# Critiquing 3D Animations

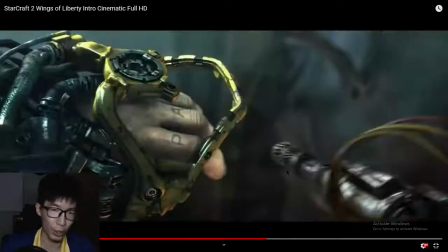1323s
So you see, the shot starts with his fingers here,
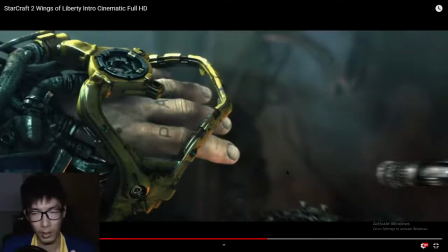1330s
and then his fingers move as the screw thing on the right moves away, and then the gloves come into position.
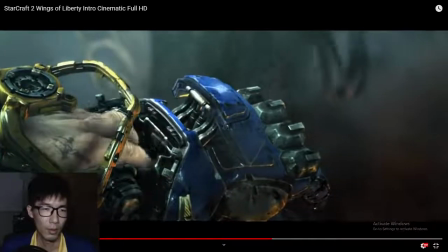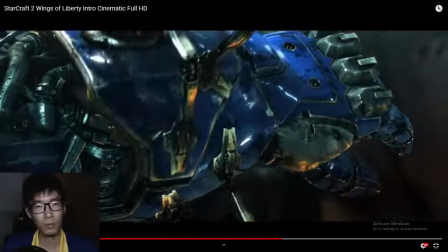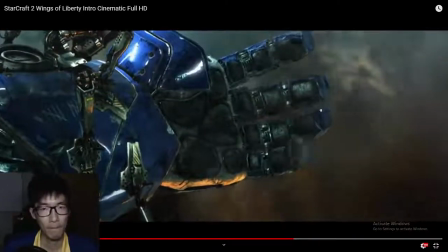1348s
Nothing to comment, it's very good. Now this is what I want to comment.
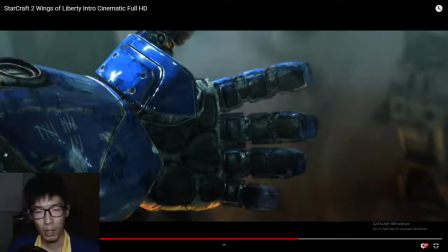1356s
Very good clenching of the fist. Normally when somebody feels a surge of power, they will tend to clench the fist from the pinky upwards, which is what Tychus does here.
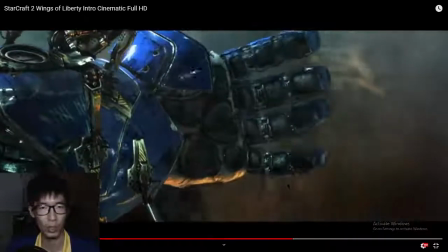1371s
It's like, yes, I'm getting my freedom, put me up in this suit. And then he releases again.
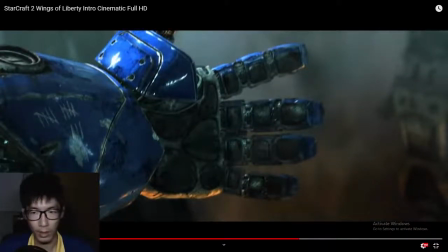1379s
So you may think that this is kind of exaggerated. It doesn't happen in real life. Actually, it does all the time. Even if you were to have your open hand like this, and then you close it,
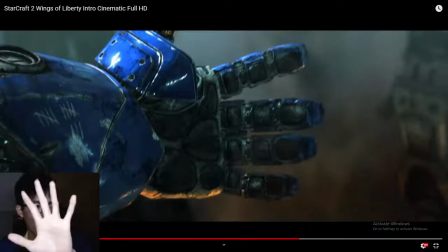1392s
you will see that the fingers move all at different times. For my left hand, I nail it down. I will normally close these two first before my finger and then my pinky.
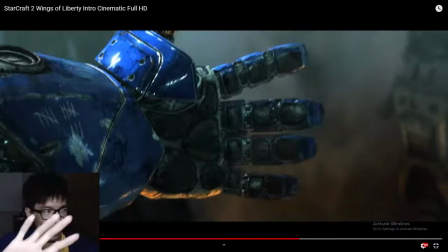1406s
That is normally how I close my left hand. And for my right hand, I totally obey this thing.
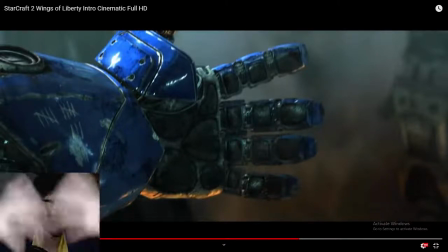1414s
You can try it yourself, like relax your hand, watch yourself, clench it.
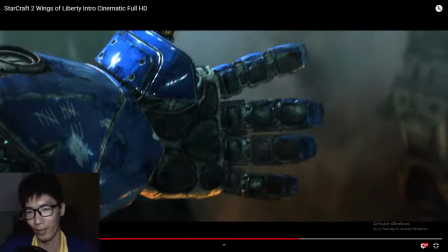1419s
Don't clench it too fast because you cannot catch it. Your eye is not that fast. You can do it something slow, like half a second. You will see your fingers actually all move in different times, even though you think you're moving all at once.
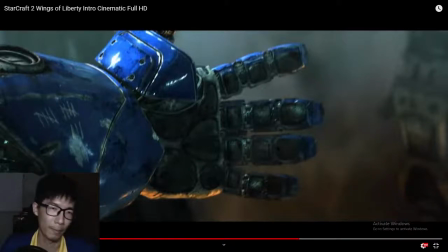1433s
So very good detail on Blizzard's part over here, which of course is basic to animators.
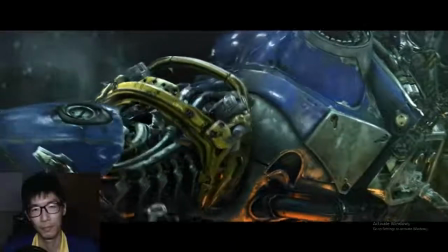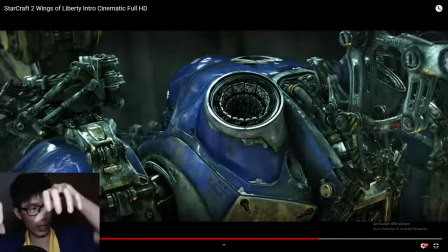1449s
Man, feel the weight of how those thing slams the shoulder pads into the marine suit.
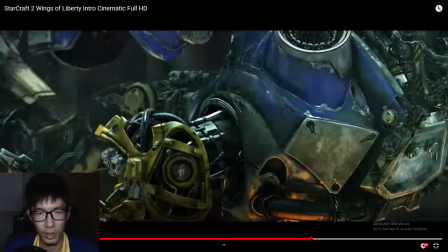1457s
Look at how Tychus is just like pushed down to the left and then down to the right again.
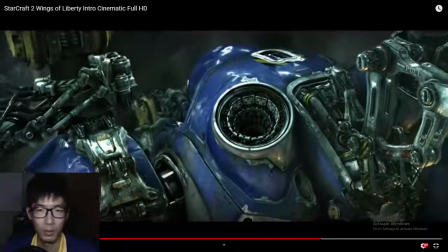1463s
Boom, boom.
Combat suit sealed and locked. You'll carry your prison.
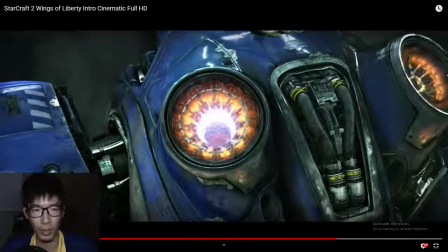1471s
And his body keeps moving. Tychus just keep moving. You can see that there's different small movements here and there.
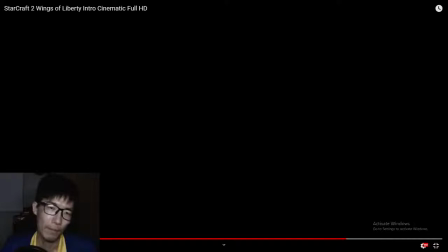1479s Make no mistake. War is coming. With all its glory.
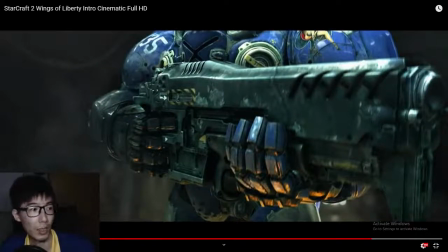1493s
Many cut shots from prior to this, which gives anticipation to the viewer of something that is going to happen in the future. Near future, far future, we don't know, but it's going to happen.
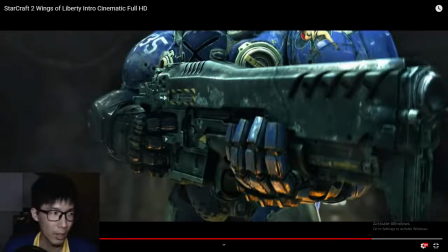1505s
So quick shots such as this, you have to use very sparingly because it can be very off-putting, for lack of a better word. That if you have too much of it, it's just like,
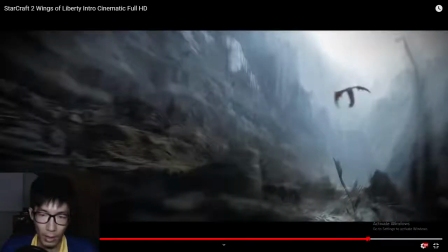1522s
And over here, Tychus shouldering his weapon.
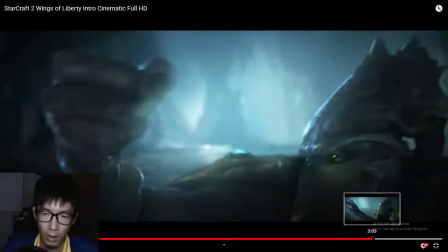1530s
Feel the weight of the gun. So this is obeying another principle.
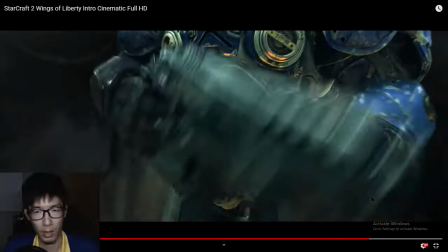1540s
As the gun goes up,
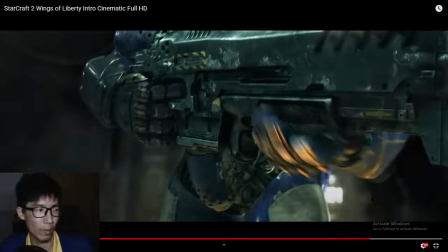1544s
it sort of like hold in the air for a while because of the
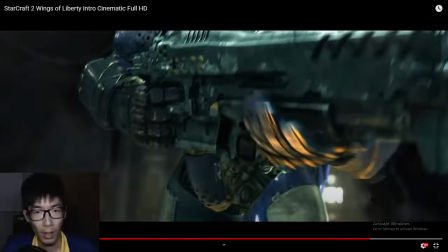1550s
force of you lifting it up, the gun, and then as he grabs it, it drops,
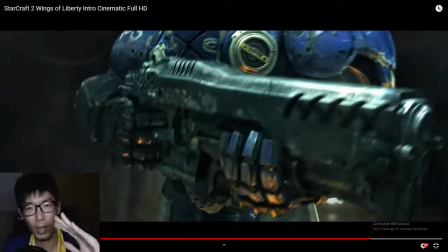1556s
and it continues dropping down, which is the follow through action, and it comes back up again.
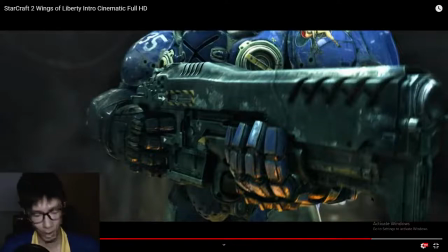1563s
So it's like, It shows weight.